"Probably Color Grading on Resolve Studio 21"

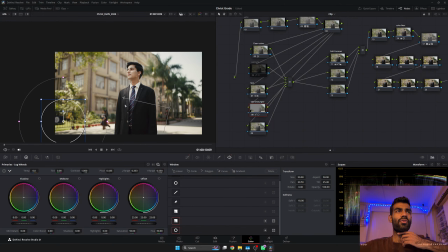1259s
The corners. We need to cut corners, is what the McKinsey guys said, and is what I'm saying as well. We need to cut corners. Okay, we've cut some corners.
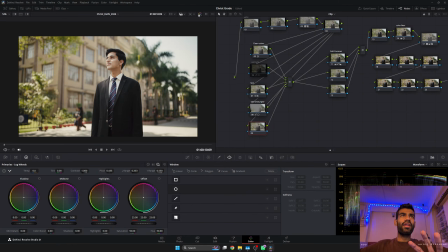1274s
Oh, before and after, before and after.
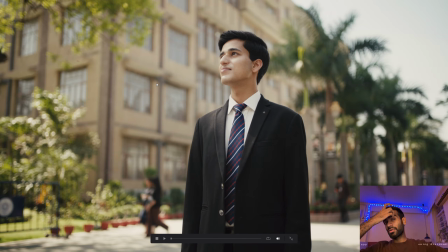1282s
I hope this translates well on YouTube because over here it looks very rich and vivid to me, but on my YouTube screen it's looking dull.
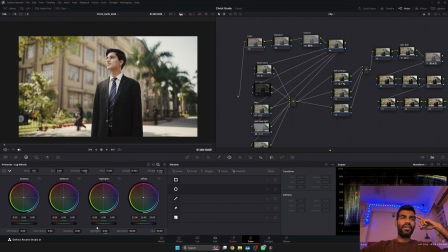1293s
But maybe because it is dull, I'll add saturation a little in a pre-Sony LUT node, 53, and then color temperature.
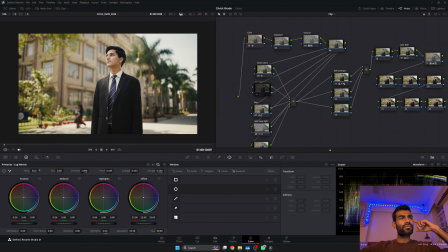1308s
I think maybe minus. No, let it be 0. And then maybe I can make the Sony LUT a little stronger.
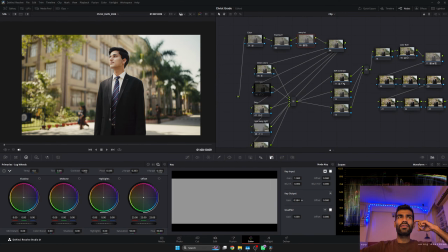1323s
0.5 को कर लेते हैं. Let's make it 0.6. 0.55 is good actually.
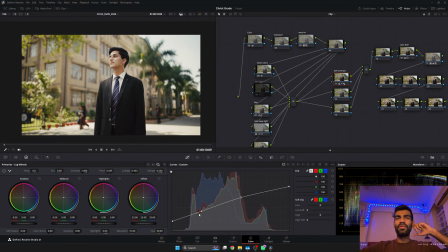1331s
And then I can probably reduce some light from the. No, I cannot. Okay, okay. This is a good contrast level.
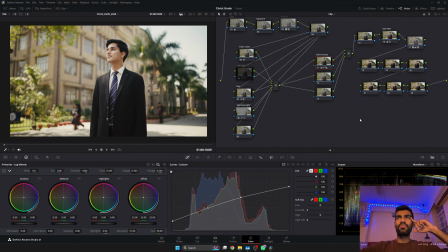1346s
I think I am definitely going to revisit this frame in a while, but for now, let's keep it logged over here.
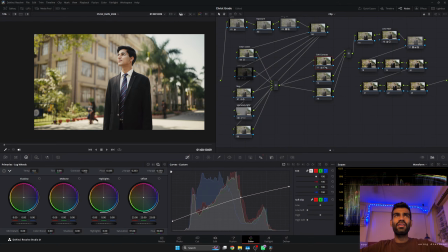1355s
Add light is not needed because then right now the fact that face
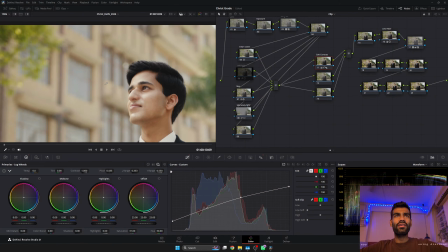1363s
is slightly brighter than the walls on the building is making it very cinematic, and the moment I take away that charm,
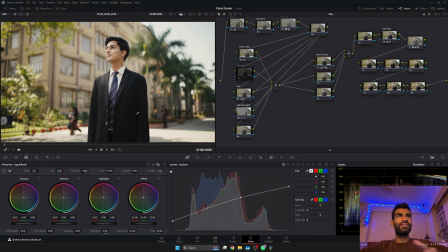1371s
it just fades. It just blends in. It's no longer that cool.
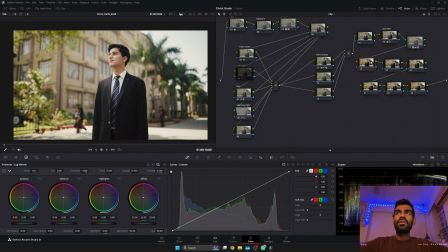1379s
And awesome. What do I do now?
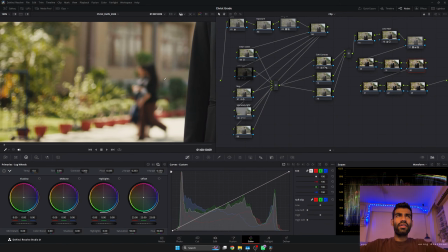1388s
I think these reds need to stand out a little. That'll also help these reds stand out.
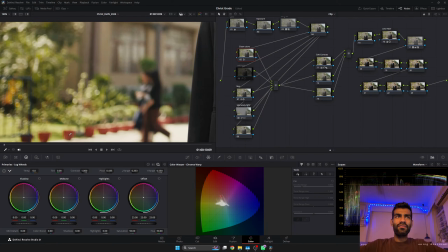1394s
I'll just go to clean colors, go to the warper, and have the reds stand out a little.
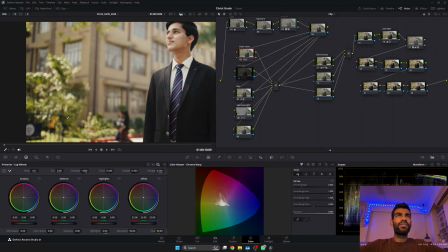1405s
Yeah. I may have pushed it too much, but there's nothing such as too much.
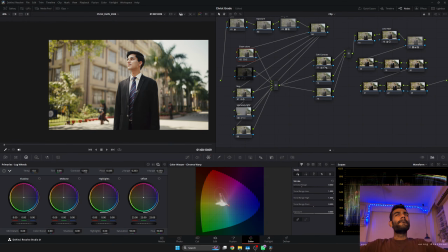1413s
Hmm. Hmm. Okay. या अरे यार कुछ तो लिखो. 4 viewers, that's terrible.
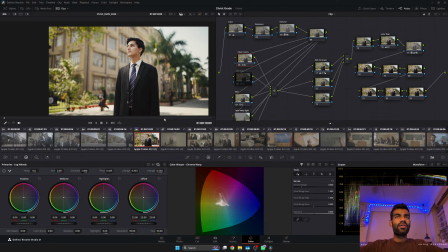1428s
That's just more than my family, but still. Okay, let's try copying this grade to some other shot,
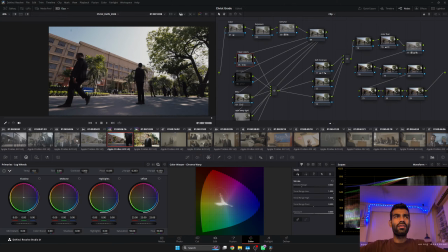1436s
which I highly doubt will work out well because they're so unique in themselves.
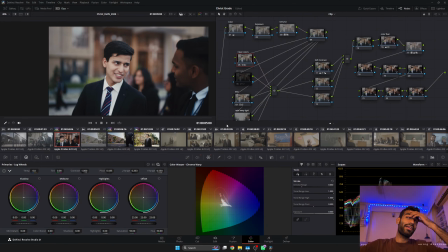1443s
This shot will is under lighting. I have to build it back from scratch. So probably I'll pick another one of my favorite shot for now. Let's pick the movie theater shot.
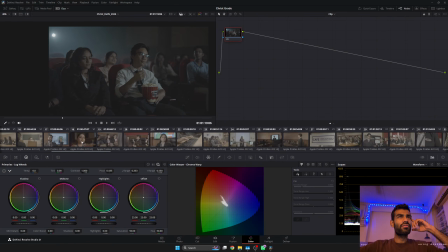1457s
I love the shot. What a lighting. The lighting is so East Indian in a way.
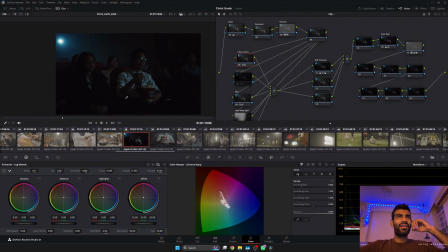1468s
Okay, this is where we are as a starting point. The way exposure is set. This is how normally also it'll look, but we also need to see their faces and their expression.
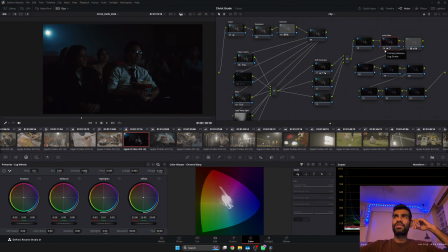1480s
So it is cinema is a medium of expression, and if we don't see the expression, what's the point of cinema? Enema, minema.
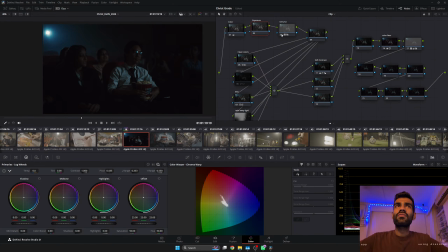1495s
Okay. So maybe this one will need slightly lesser contrast. Don't kill me for that. But Don't kill me for anything is what I want to say.